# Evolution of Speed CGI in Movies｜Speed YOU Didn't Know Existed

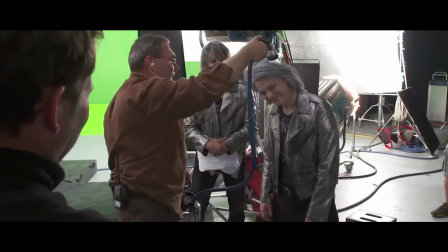244s
Evan Peters, who played Quicksilver,
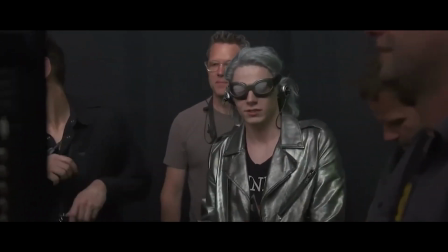246s
filmed all the close-ups on another stage and underwent the fun process of getting hosed down and running on a treadmill while an industrial-grade wind cannon blew at his face.
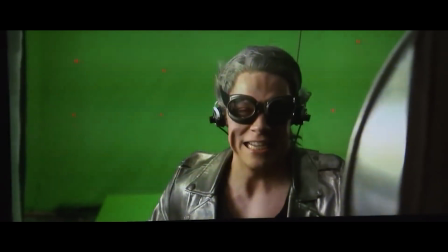255s
This wind effect created a rippled look, adding to the dynamic visual.
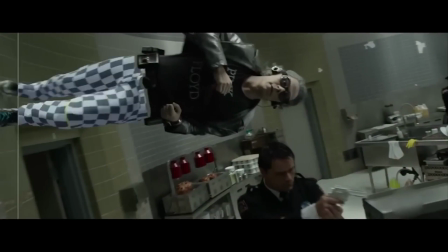259s
The VFX studio behind it combined various elements to make the shot believable and visually exciting.
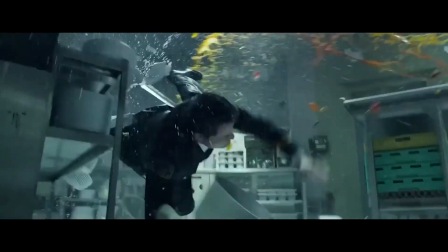265s
They added water drops, vegetables, cutlery, pots, pans, guns, and bullets. They also accounted for how Quicksilver's movement would interact with these elements, creating a wake of rain behind him.
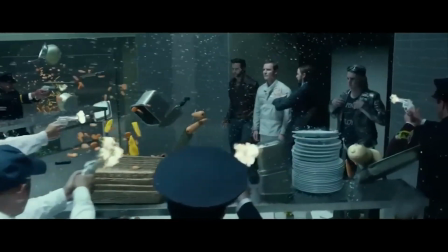277s
All of these elements came together to make the scene even more dynamic and visually engaging.
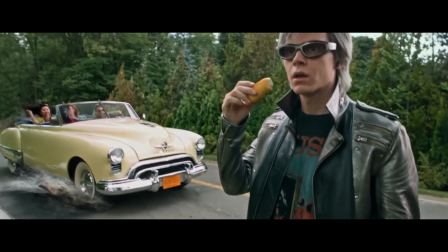282s
In X-Men Apocalypse, Quicksilver's speed powers were taken to the next level.
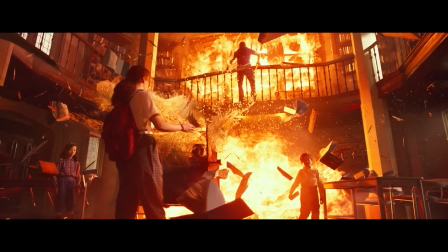287s
He saves everyone from an explosion in a split second, and it's pretty clear that the visual effects team had their work cut out for them.
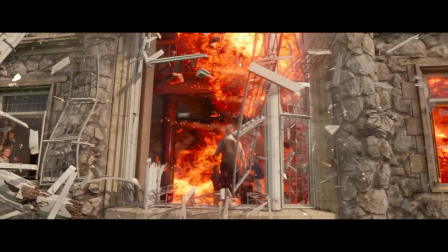295s
They began with concept art and storyboards to plan the key moments. Pre-visualization was crucial in figuring out how the action would play out.
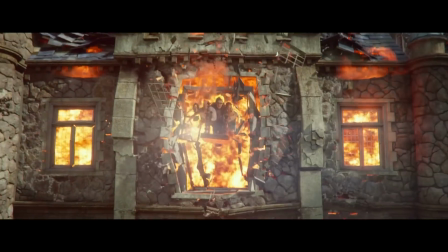303s
Unsurprisingly, they used phantom cameras again, allowing brief moments to be stretched out, making the audience feel every second of the action.
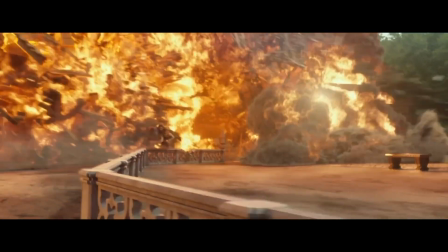310s
Coupled with an upbeat soundtrack, this was by far one of the best super speed scenes in cinema history.
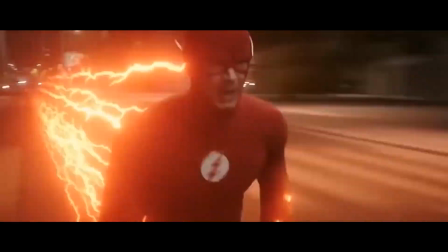318s
The large corpus of work done on previous movies and television shows eventually paved the way for CW's The Flash in 2014.
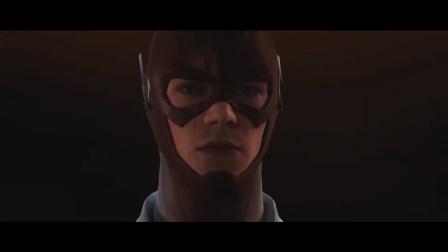326s
But unlike all its predecessors, a significant aspect of The Flash show is the CGI set design,
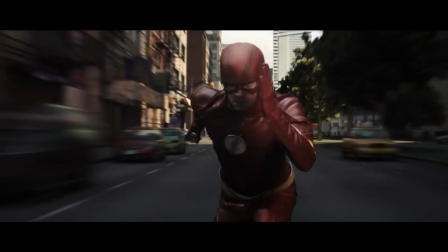332s
the city in which The Flash spends a lot of his time running around.
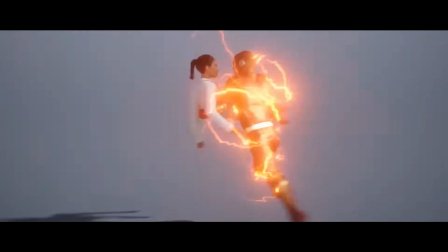335s
The visual effects company created an entirely computer-generated city by meticulously placing every pedestrian, car, and building.
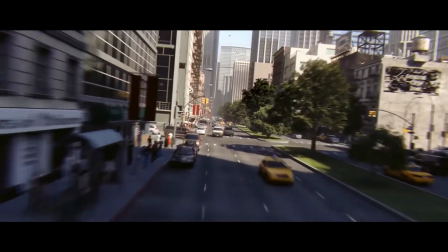343s
While it might have been painstaking for the VFX team, the end result allowed them to have full control over the camera's movements and the characters' actions.
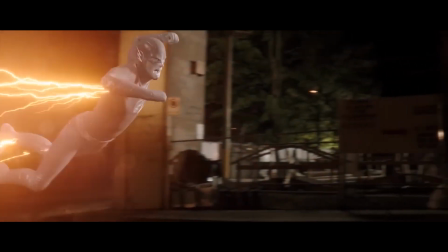351s
This method was a considerable improvement over the older technique, which involved spending hours driving around to capture just seconds of footage.
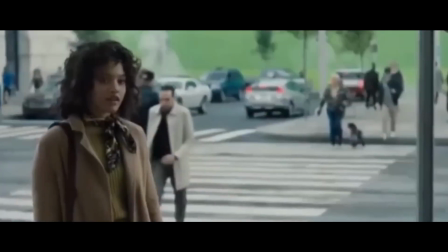359s
Over the years of the show's run, the depiction of the city improved to the point where it closely resembled a real one.
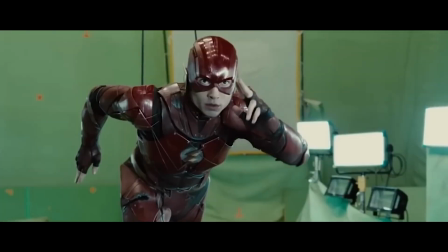365s
Using this entirely CG city as a background, the actors could run against a green screen and be layered on top using various methods.
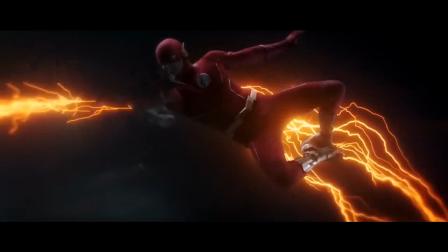372s
This approach has evolved from the first episode to the very last and is what allowed the Flash to be able to climb up the sides of buildings or run on water. For some of the more challenging scenes, digital doubles were created which involved rebuilding the Flash from the ground up.
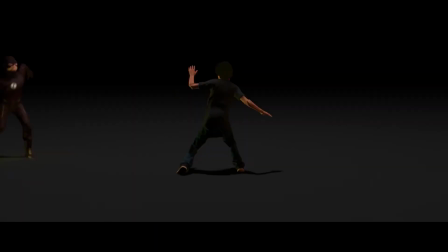386s
Using modeling, texturing, and lighting, the VFX team had full control over how they could play out a scene.
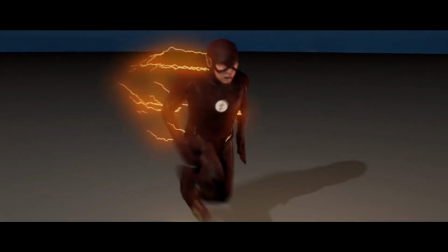392s
Not surprisingly, however, the use of digital doubles had some limitations and could be noticeable when transitioning from digital to live-action footage,
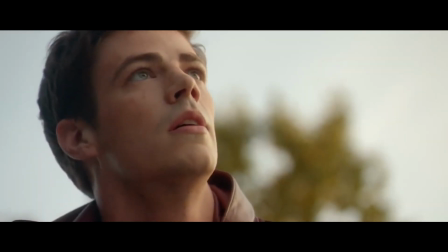401s
a problem that fans persistently brought up. Despite these minor issues, digital doubles were essential for creating dynamic and visually fluid sequences.
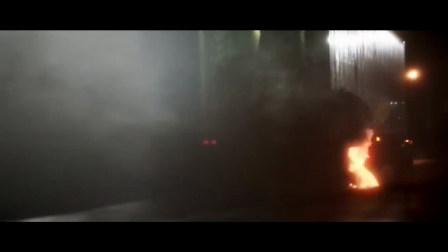409s
Whether it's saving a scientist through a collapsing building or thwarting Captain Cold's truck robbery, it was all made possible with the help of CG effects and digital doubles.
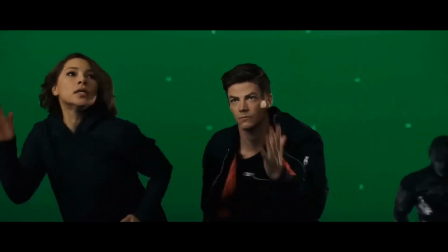419s
Undoubtedly, the hard work of the actors, crew, and talented artists behind the scenes is really what made The Flash a memorable show.
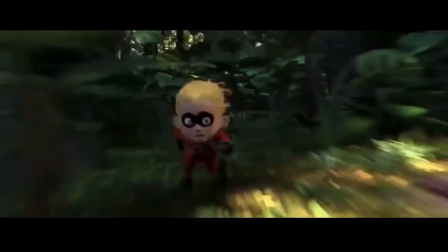426s
But that's it for this video, guys. Hopefully you enjoyed the analysis. Let us know what you guys think down in the comments.
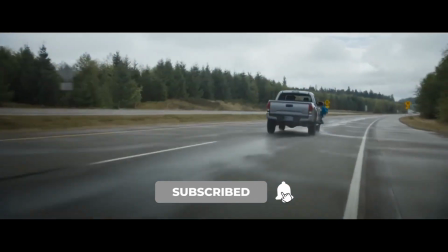433s
If you enjoyed, subscribe to catch more content like this every week. Till next time.